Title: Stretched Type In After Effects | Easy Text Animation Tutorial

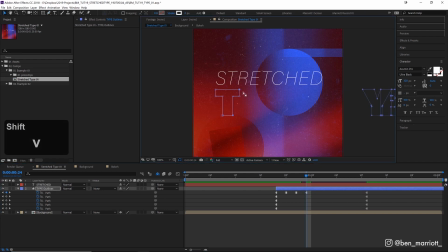4:05 Now let's select these points on the right and nudge them over just a touch. And now let's drag the keyframe for its final position over here. And let's watch that back. There we are, that's looking pretty good. Now let's repeat that process for all the other layers. Now here's what it looks like when we apply that same process for each letter.
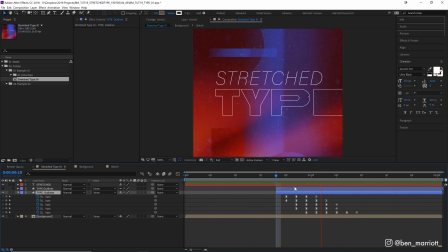4:24 You certainly don't need to use hold keyframes. I really like to because I wanted it to have a more staggered sort of glitchy effect and for these sort of middle positions to be a little more designed so that each frame is striking on its own. It takes a bit more time, but I think the effect is best used sparingly anyway, and once you're in a groove, you can move through it pretty quickly.
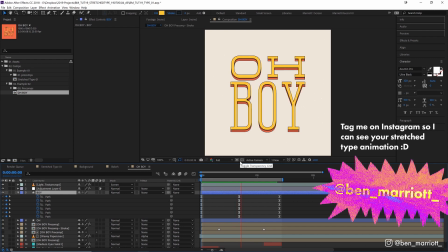4:43 For this animation, I've keyframed just two positions for each letter and given it a nice strong ease to blend together nicely.
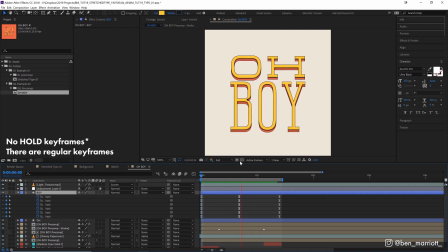4:50 No keyframes here at all. And here it works great. It all depends on the circumstances and what effect you're after.
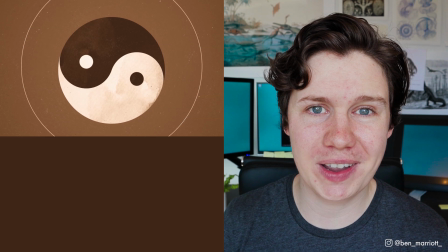4:54 I've made a short playlist of related After Effects transition tutorials to dive a little bit deeper.
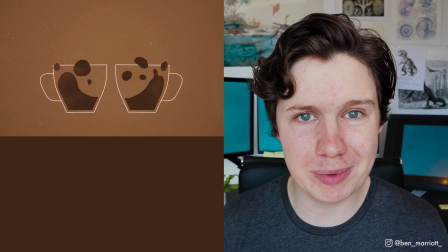4:59 I'll see you in the next video, and please consider subscribing if you'd like more of these videos every week.